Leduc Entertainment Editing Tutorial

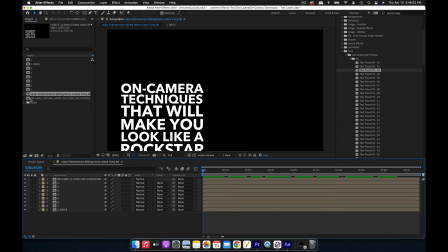12:13 So that way you don't have to worry about the timing getting messed up. So we're going to do what we did before.
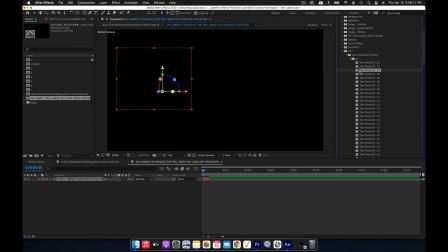12:20 Center important content, apply text preset, boom. Same here.
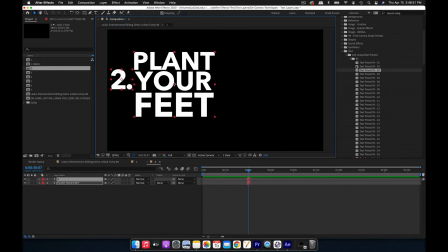12:27 So you're going to do that pretty much the same thing for each piece of text.
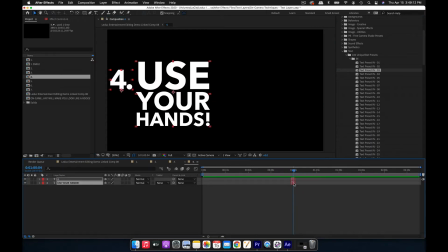12:33 Arrange the framing so it fits into the empty space on the Premiere side.
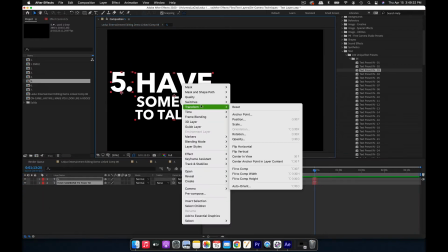12:38 Apply the text animation, and it'll give the text, like I said before, plenty of life.
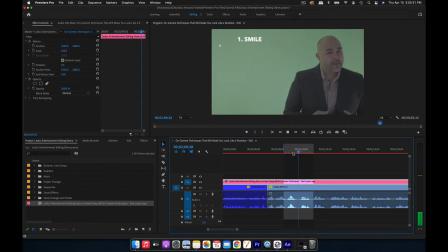12:45 At moments when he lists off a series of things or names a bunch of bullet points,
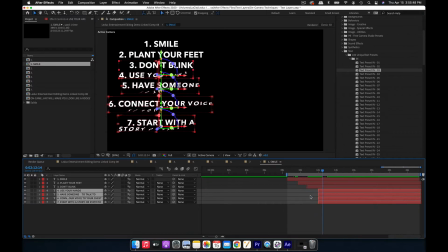12:51 you'll want to time each individual one with the moment he says each specific one. Like the moment he says number 2, that's when number 2 shows up, and same with number 3, number 4, and so on and so on.
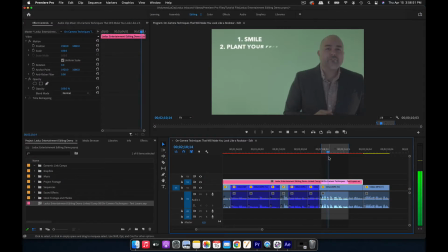13:08 If you implement smiling, planting your feet, not blinking, using your hands if you want to, have someone you're talking to, connecting your voice to your chest, and starting with a story statistic.
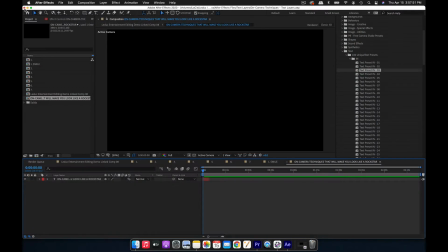13:20 There we go. That works nicely. So we're going to exit out of After Effects, and now we have that linked comp.
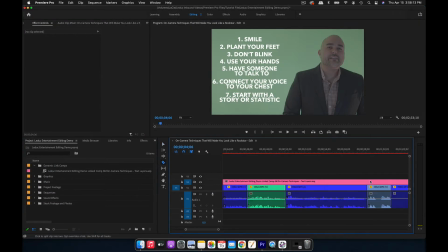13:28 And you can go through this and
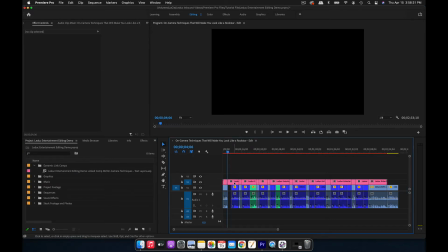13:31 split off all the points where you want to cut out the pieces of the linked comp that you don't need.
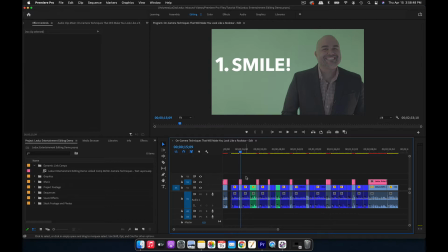13:38 All right, so that's it for the text layers. For now, at least. We'll do one more thing with them later when we get to the color correction.
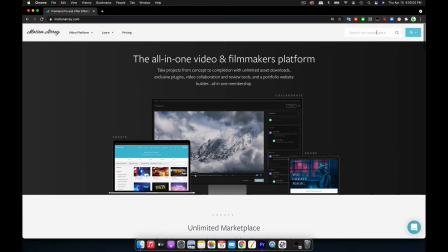13:45 All right, so next we'll be using Motion Array to gather stock footage.
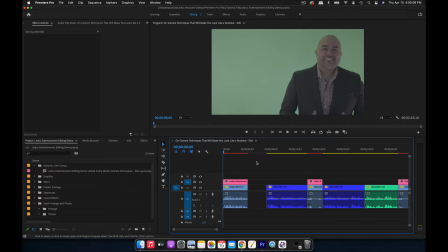13:49 But before we do that, let's go through the video and mark the points where we think we should add some stock footage.
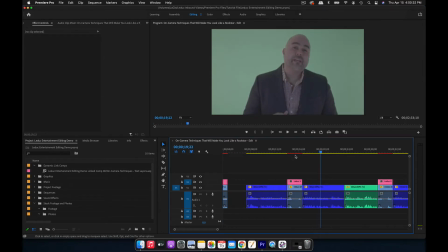13:56 Yes, I know you hear it all the time, but when you're on camera and we want some stock footage here of people smiling,
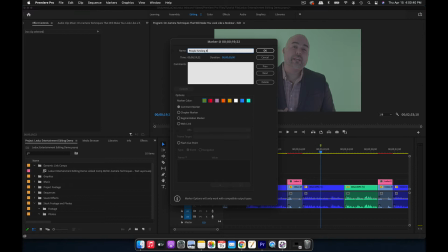14:05 especially to cover up that brief pause in Armando's speech. plant your feet.
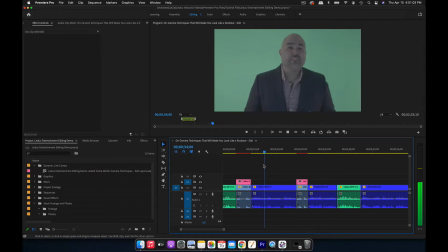14:10 Make sure you avoid rocking back and forth. It makes you look nervous and it's extremely distracting.
He pretty accurately describes what he's talking about with his body movement right there, so we don't really need to put any stock footage there.
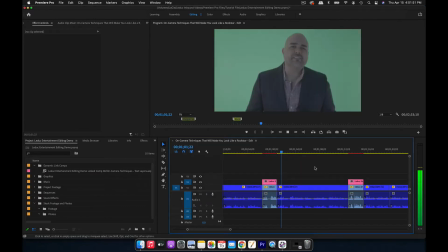14:24 So you're basically going to continue this same process and mark every point in the video where you feel like there should be some stock footage. So that basically covers what we want to find for stock footage.
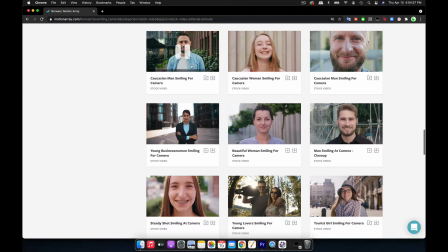14:36 So now you're going to go through Motion Array or just about any other stock footage resource site like Videoplex or the like,
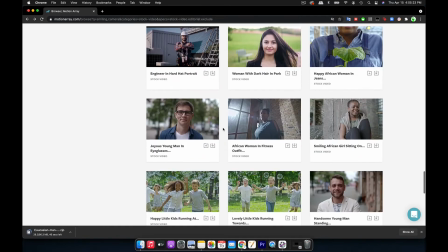14:43 and you're going to find the appropriate clips you need for each of the points you marked in the video.
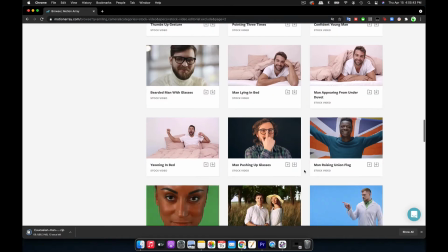14:48 And depending on the kinds of clips you need, this can be a time-consuming process, but if you search hard enough,
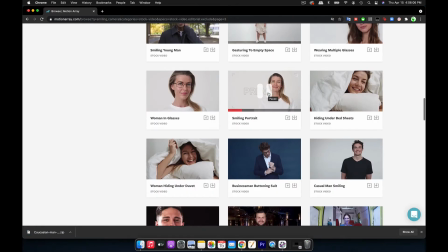14:55 there's bound to be a clip for everything you need. And you don't always have to be exact.
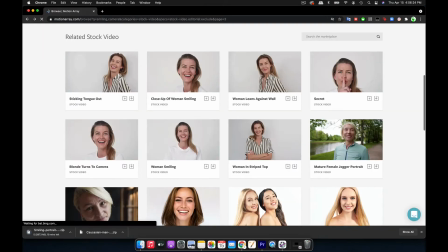15:01 You can use clips that generally imply the point you're trying to make.
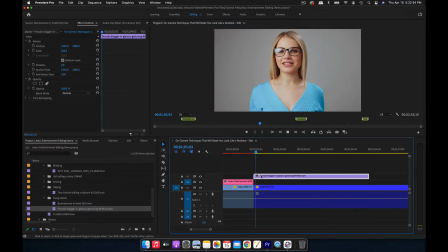15:05 Sometimes you may second guess yourself and decide a particular stock clip that you found doesn't really fit what you're going for,
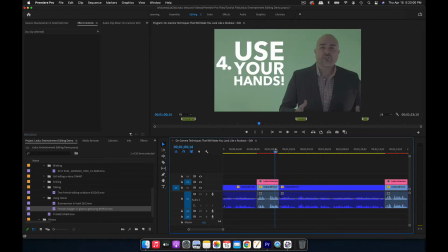15:13 and you have to continue searching. And believe me, that can be frustrating.
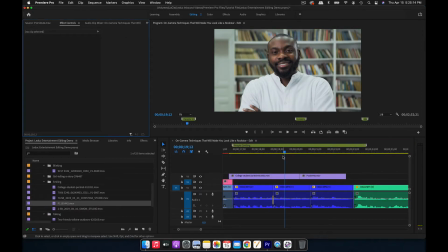15:17 Whenever you have stock footage covering up the speaker, use that as an opportunity to trim the bits in the audio where they stumble or pause awkwardly or go or remove all of that whenever presented with the opportunity.
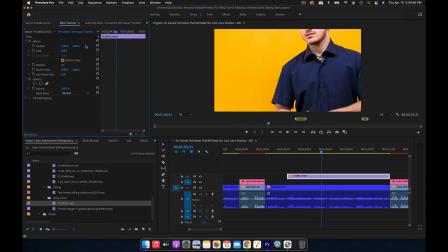15:36 Like I said before, if a piece of stock footage isn't exactly what you're talking about,
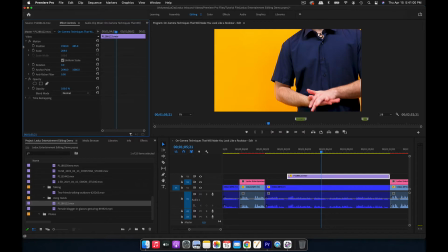15:42 but you can use it to your advantage to make it that, look at this example.
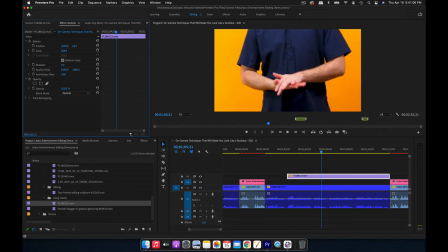15:47 I can zoom in on this guy's hands, and we can use it to describe what Armando is describing in the moment, which is someone not being sure how to use their hands when they're talking. Again, use this as an opportunity to trim the breaths and abrupt silences.
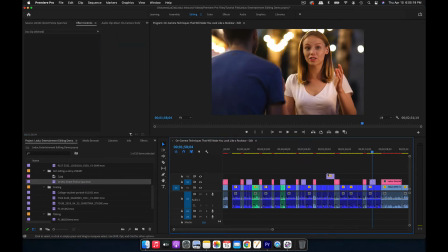16:06 All right, so let's see how it looks with the stock footage clips we selected.
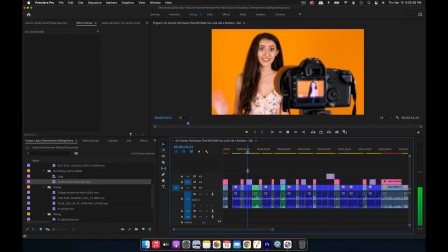16:11 Hear it all the time, but when you're on camera and you're delivering information, you want to make sure that you're smiling when you deliver it.